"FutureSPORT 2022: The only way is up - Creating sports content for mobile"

What that would then enable us to do is if we had a team of creatives working on this account who really know the FA Cup inside out, which they do, they're able to use the content from the archive in tandem with trends that are taking place on the vertical video platforms like TikTok. So if there's a trend, I don't know, there was a big one around running up that hill with Kate Bush, they can use that music, they can match it with some archive, create some kind of content that's going to tap into the virality of that trend and gain more exposure for the cup that way. And then around that archive, we felt that we could sort of elevate the work that we do with match clips, obviously within the rights that the FA retain, and then a certain number of originals, but really those being done in collaboration with other creators around the platform. So that was a much more archive-led strategy, seen by the Thierry Henry example that we'll have played there, taking archive and just elevating it slightly, matching it up with music and viral trends, To make it cut through a little bit more strongly than it would otherwise. Thank you very much Scott, I guess you've got some similar examples, but we're going to talk We've got some more football to show we've got Yuri Tielemans scoring some goals and putting some funny faces, but tell me what you do with Sky when it comes to sort of 916 content
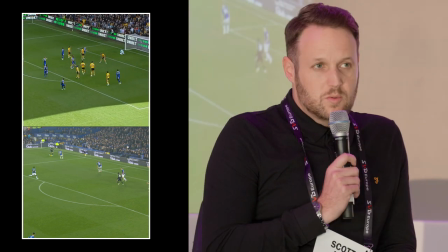[9:43]
Hi everybody, so I think for us we've got a huge breadth of 16 by 9 content shot.
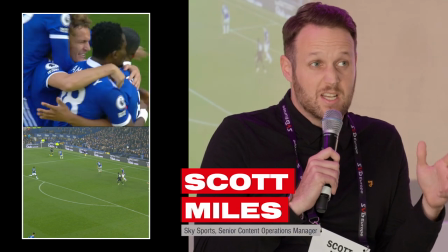[9:49]
We don't shoot anything really in 916,
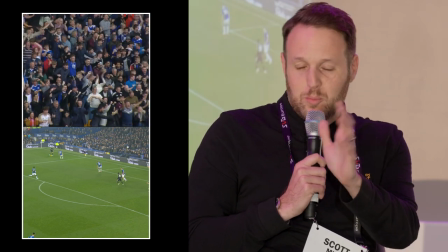[9:52]
but we're getting more conscious of of we want to produce in 916 and obviously our live output
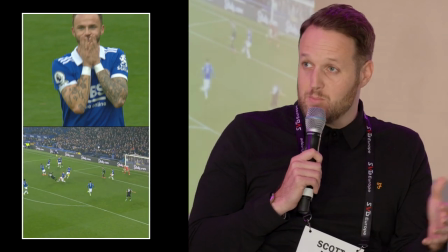[9:59]
and all of our broadcast we're trying to identify those moments and it's moments like the the
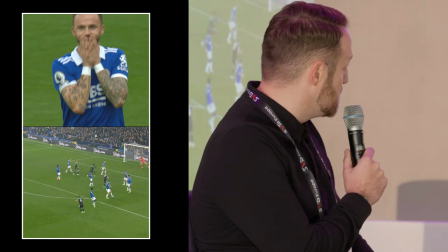[10:04]
Tielemans goals two very similar goals that he scored um that the 916
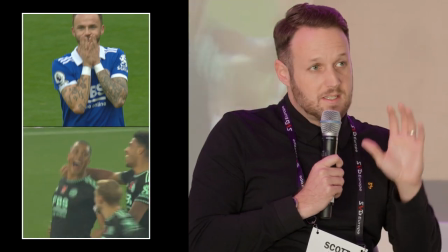[10:10]
frame just gives you a different take it gives us the ability to use real estate in a different way that in a traditional 16
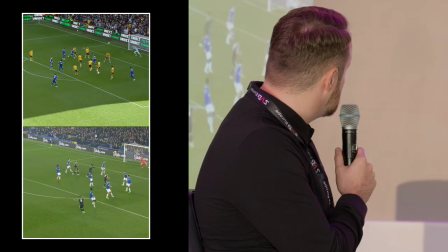[10:16]
my 9 view you wouldn't be able to do so we'll be able to present these two goals at once um and obviously the freeze frame on james madison's face
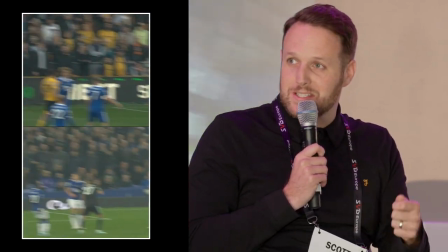[10:23]
is gold as well and i think that just attracts an audience when they see that and you know at that moment they want to see it and
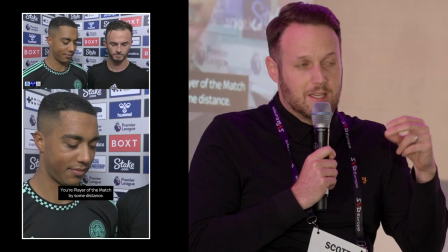[10:29]
i think the the key to sanjit's point as well is it's got to be relevant it's got to be quick it's got to be in the
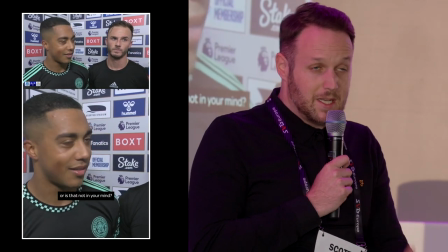[10:35]
moment so we need to draw that audience in immediately especially on a platform like tick tock um
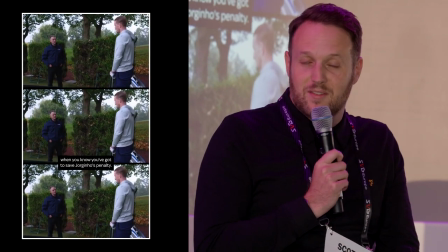[10:40]
the interview was brilliant as well and again the faces from from thielman's reacting to
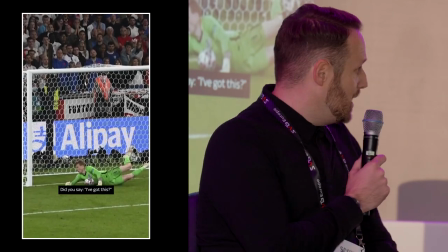[10:45]
madison's uh man of the
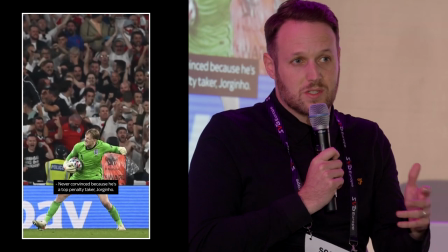[10:52]
shooting in 16-9 but we're trying to be more conscious around the 9-16 the the
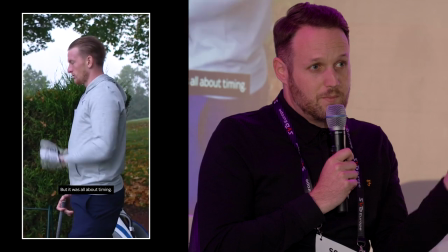[10:57]
Pickford chat around the Jorginho penalty from the the Euro finals and the the pep talk he gave himself
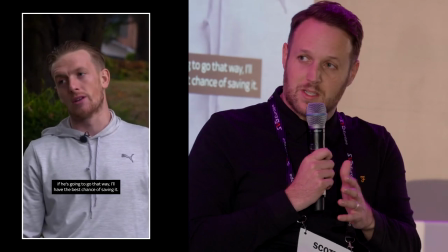[11:04]
we're making sure that when we're sending our crews out and we're shooting this content that we're we're framing sensibly so when it comes back into to producing we're able to to produce 16-9 versions
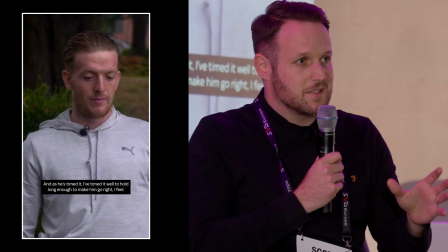[11:15]
absolutely we want that on our platforms but equally we would need to be relevant present on other platforms and we need that 916 version so the
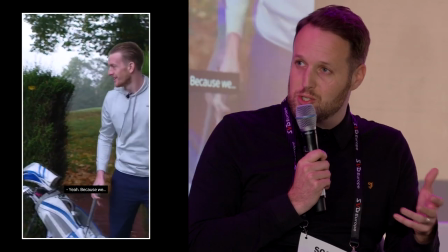[11:24]
guys are really smartly doing that and then we're bringing it into in-house and we're producing the content and we're able to get it broadly across everything
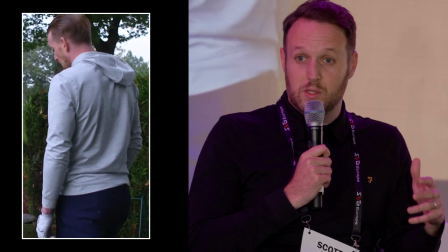[11:33]
because we've got such a variety of platforms and such a wide breadth of audience to reach we need to offer a huge variety of content now it's the only way thank you um shall we wait very patiently we're going to contrast quite starkly what scott's been talking about their multi-million pound Premier League football rights with some more up and coming sports shall we call them freestyle football association, freestyle gymnastics, Fabio is it Vipmer? Yes. Vipmer who's an Austrian cyclist and stuntman who we're going to see doing some crazy shit in a minute on the screen.
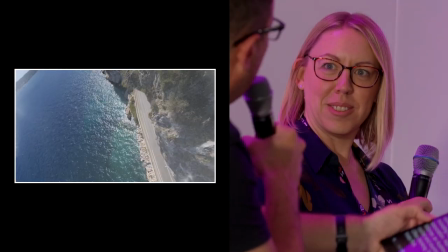[12:07]
So tell me tell me and you're thinking TikTok first where Scott's talking about broadcast first, you're social first aren't you?